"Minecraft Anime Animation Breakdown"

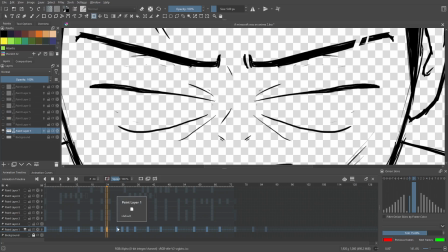Super simple stuff here. I want to keep it as straightforward as possible. Opens his eyes slightly open them.
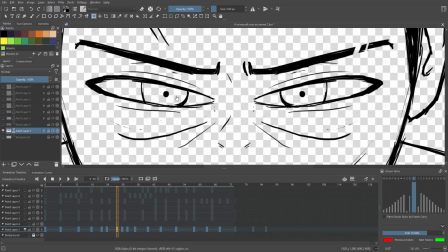So it looks like, because when you blink super fast, and then your eyes kind of open slowly a little bit. So try like blink now, and then like, you know, your eyes close faster than they reopen once you blink, and you definitely just tried it.
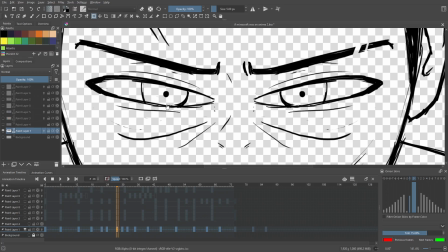I saw you, okay? I watched you, all right? Listen, there's no shame in it. You just, all right, listen, I seen you blink, okay? We're gonna do the same thing again here. We keep that same frame, hold the same frame.
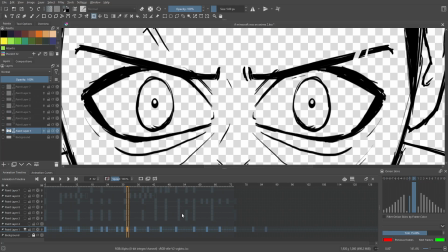His eyes open really wide this time when his eyes open, super wide, and then back down to the original size.
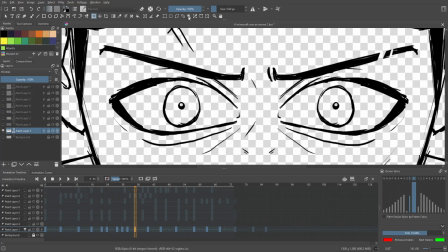And once again, if you want to open these super wide, work smart, not hard. You don't have to redraw everything. Just use this little lasso tool.
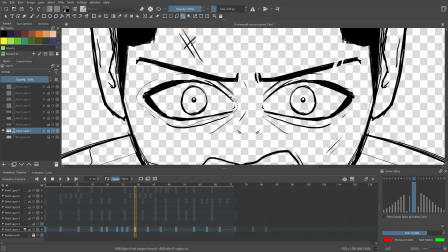Draw a circle around the eyeball here. Circle that up. Use this move tool. stretch the top up, stretch the bottom down, and there you have it, you know.
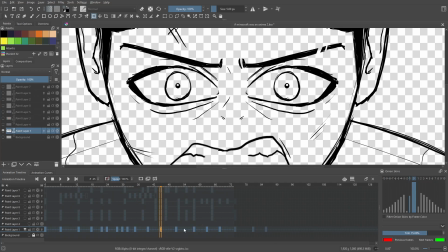Super simple stuff there, super simple. And then through all this, the eyes are the same, eyes are the same, eyes are the same, eyes are the same. Nice. That's the sketch, all right?
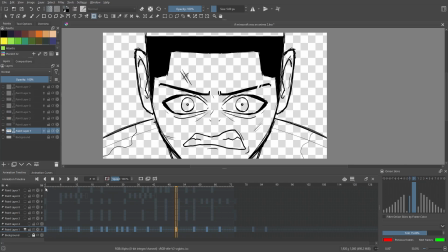And then once we have the sketch down and everything's looking good and we can play this and it looks like this, let's go ahead and play this whole thing. Oh, it kind of just, okay, I forget that the opacity is kind of busted, but you can see here, let's put the background on so you can see it a bit easier.
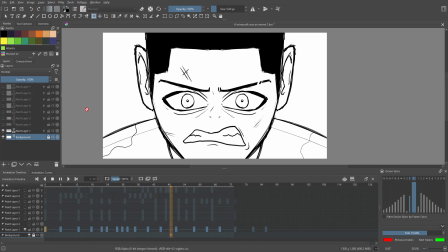All right, so when it plays through, there you go, blink, mouth move, eyes shoot open, you know, little head bobbing, you know, he's breathing hard, whatever.
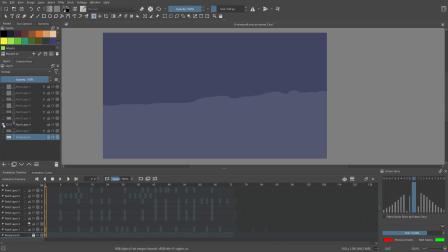Super easy stuff. Once that's done, I like to do the background.
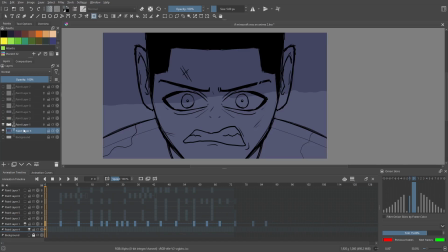So let's go ahead and I'm gonna move that underneath this. So I do the background. For this background, it's super simple. I just wanted to look kind of rocky behind him. You know, it's a very faint background. You can't even really tell what's going on. I just wanted you to get an idea of the tone.
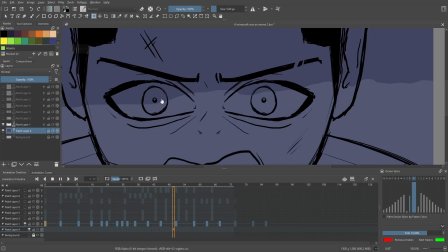So I just have a darker color and then a little bit of a lighter color with like a rocky type, like, you know, mountain range looking thing on the background.
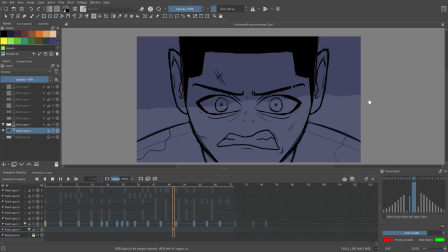Could be mountains, could be a hill, could be the sky. Who knows at this point? Could be snow. I don't know. Listen, so after that, we go ahead and we do the, wait, let me hide everything.
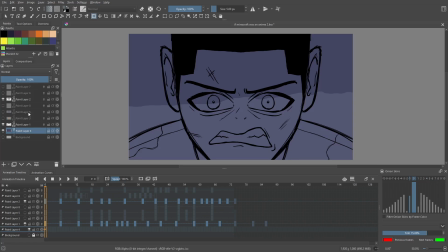All right, well, after that, we do the line art. So on top of the sketch, you bring the opacity of the sketch down a bunch like this.
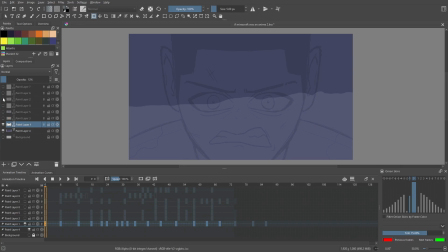And then what I do is I go ahead and I do the line art over top of it. So essentially, these are the super clean lines that you draw.
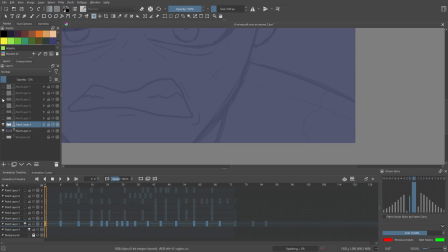It takes a little bit of time, but you just recreate the sketch just with super clean lines.
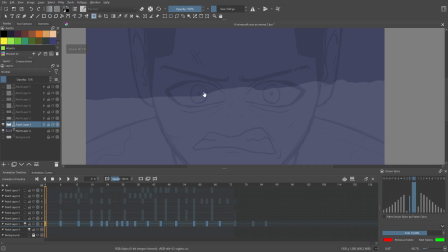So that's all that I've done here. This actually looked really good. I think this was my second refined sketch. So my first sketch, it was a lot more rough than this, and then I did a second sketch, and this is my refined sketch. So essentially, it's like the sketch that looks a little bit better than the really raw one that I had before.
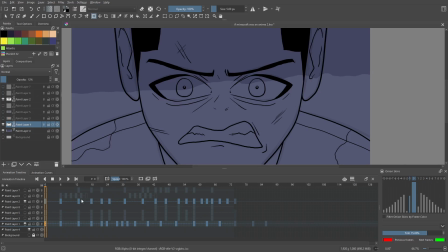So once we do that, then I decided to do the line art over top of it, and this is just literally following the same thing.
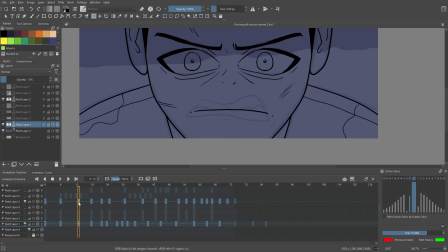Like I changed it up a little bit. You see here, I added some different mouth shapes here. Once I decided to do some different things, mouth closes a little bit there, you know, added a couple things there.
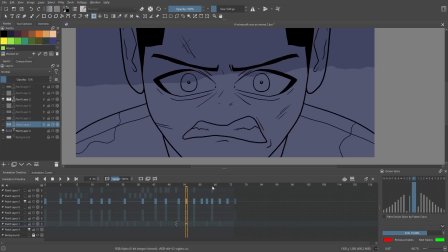Yeah, there you go. And all of that is essentially the same. It just looks way cleaner. And his mouth opens a little bit because I wanted to make him talk and say something after I finished the sketch.
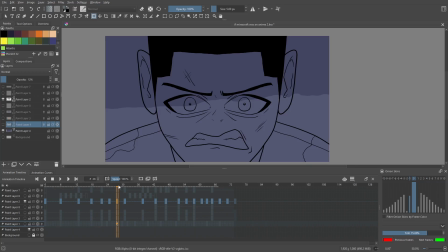I realized I wanted him to say something in this shot. So once that's done, once the line art's done, and you have all these super tedious lines down, like I said, work smart, not hard.
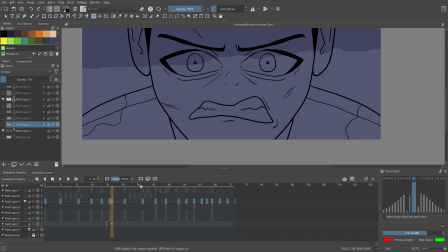You don't have to move this. Look at watch his shoulders. His shoulders don't even move in any of these shots. They don't move. Like, so these lines, all these ones right here, the shirt lines and all that, the ear lines, they don't move.
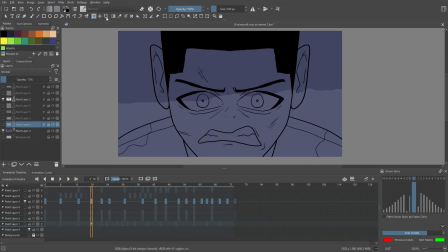The ear, okay, the ears go up and down with the head, but that's, like I said, that's literally just you coming in here with this little tool, selecting everything.
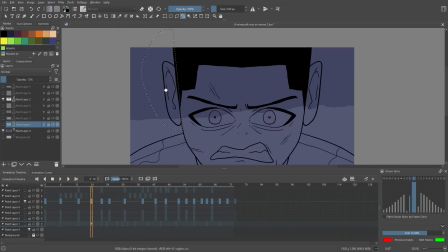You know, with the line art, you have to be more precise. So you would have to zoom in, like, and get super close. You know what I mean?
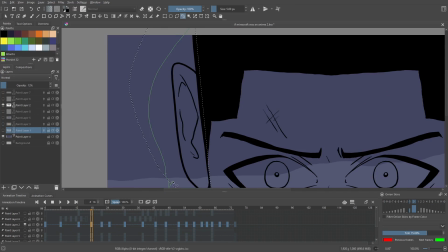And you'd have to come through here like this and come down and, you know, zoom in a little bit.
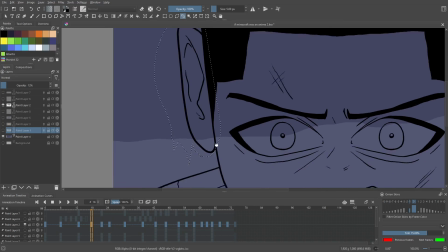And, you know, if you want to right under the ear, you go right under the ear, you know, and you have that nice little clean line there.
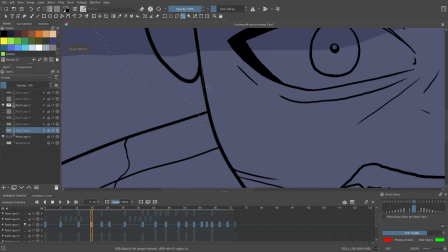But in this instance, what I did here was, let me select none.
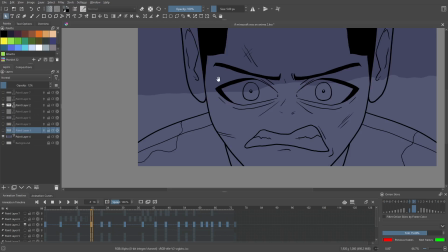All right. In this instance, for this animation, because this shot is super short, this was a lot quicker.